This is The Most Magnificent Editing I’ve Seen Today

And another indication that is subtle but is good to pay attention to when adding clips is the fact that he
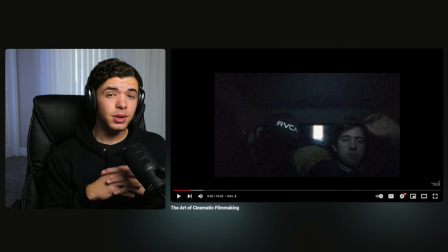(4:17)
shrunk the clip like that and it's kind of framed tells you that it's not the actual footage for the video itself. It shows you that it's like b-roll in a sense and it's not him actually now recording itself.
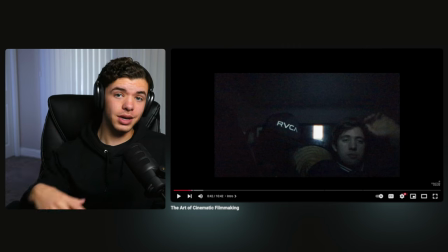(4:35)
And then afterwards you hear the music before and we get going into the next section. So let's continue on.
And I want to be traveling with my mates and experiencing new cultures.
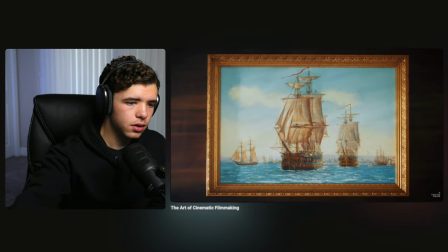(4:52) Inspiration is the foundation of any creative process. It's what pushes our imagination and pushes us to innovate.
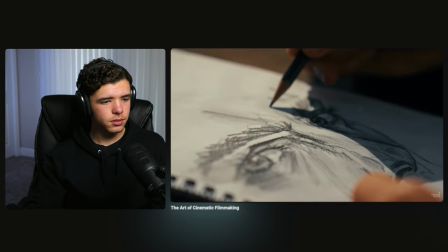(4:59) In my journey, I've found inspiration comes in various forms from architecture, music, paintings and movement.
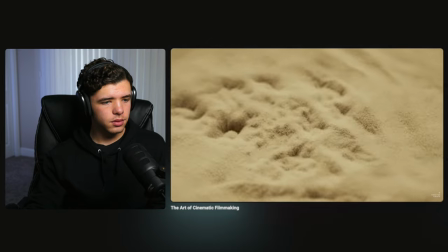(5:07) But in recent years, I've found there are two consistent sources that keep coming back to me.
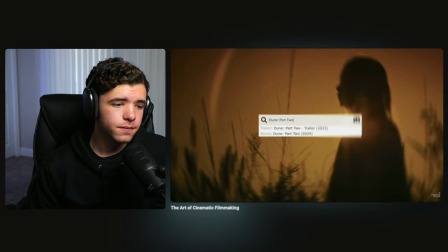(5:12) The world of cinema has been a constant source of inspiration for me, and in particular Dune, and in large part because of cinematographer Greg Fraser. it.
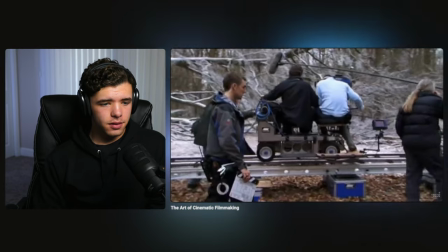(5:20) I love his style and his ability to make you feel something through a single frame. To create these expansive worlds is something I strive for in every project.
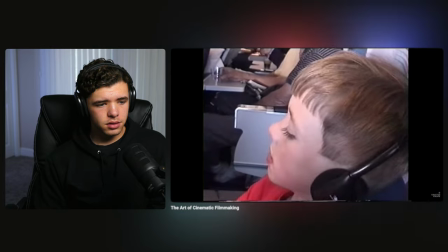(5:28) But it's not just contemporary films that inspire me. When I was young, Peter Pan opened my mind to new worlds.
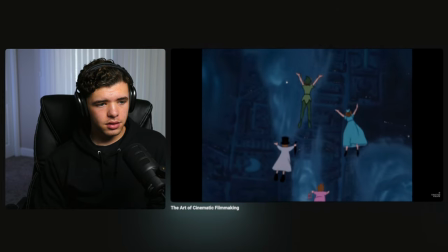(5:34) Neverland wasn't just a place, it was a feeling. The sense of adventure which has left a lasting mark on my approach to filmmaking.
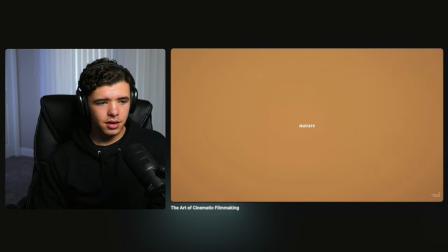(5:42) But at the core of it all is nature. Welder.
Yeah, no, he's definitely keeping up the pace as far as the professional design and editing and stuff like that. So he did this very quick, whenever he was showing the art at the beginning, this quick match cut, which simply put,
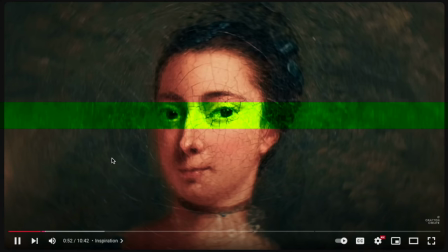(6:02)
he just lined up the eyeline of each person so that each cut would match perfectly and that gives you that type of match cut. When you're match cutting faces, You want to match the eyes because that's what a person looks at first when they're paying attention to a person or a face. There's this effect that he's doing that looks pretty sick.
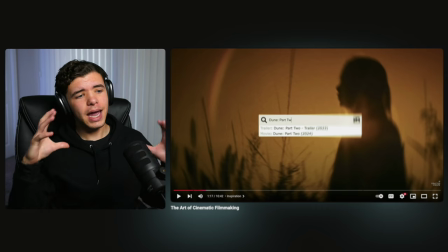(6:26)
I think he did it at the beginning shot as well where the edges are blurred and the center is not, obviously. but it has that – I know there's a lens. I can't think of it right now.
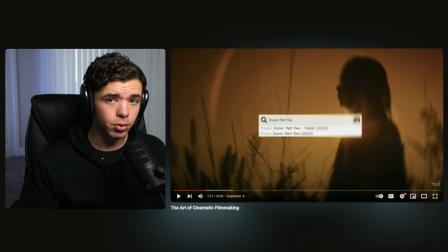(6:41)
If you've got any camera people here, go and leave a comment. But there's a specific lens that pretty much makes the blur look like this, right?
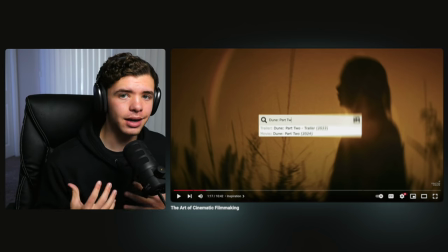(6:51)
And it looks sick but there's also post-production stuff and editing that you can add as an overlay on top. Obviously, I believe you did here and I just think it looks sick. I love using that type of blurt.
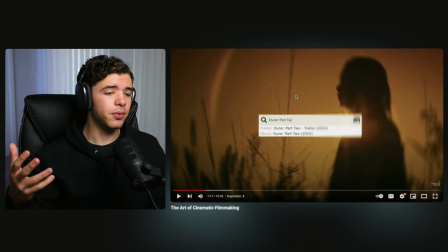(7:04)
Whoa. And I also agree with everything that he's saying. I've mentioned it before in some of my previous videos that all creativity, you know, is inspired from somewhere and it's just tweaked here and there making it its own unique way. And yeah, I completely agree with that with everything that he's talking about here. And once again, you got this in frame type of shot
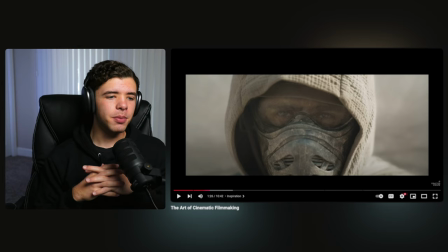(7:30)
but it is a b-roll type of clip because he's showing snapshots from the movie. So as far as I know, that's what I think he's doing here.
The lasting mark on my approach to filmmaking.
Yeah, the sound design here is definitely on another level. He's always adding ambient sounds with everything he's showing whether that's the Peter Pan clips.
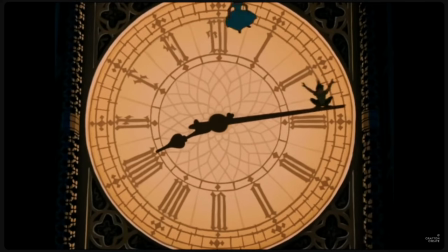(7:52) Open my mind to new worlds. Neverland wasn't just a place, it was a feeling.
The sense of adventure or like the waterfall going through everything that he's talking about or the b-roll that he's showing all have sound to it which gives it depth throughout the project and it makes it sound really nice.
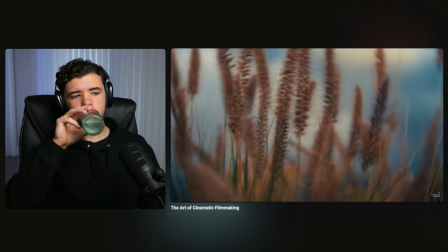(8:11) There's something about nature that pulls me into a flow state where everything else fades away.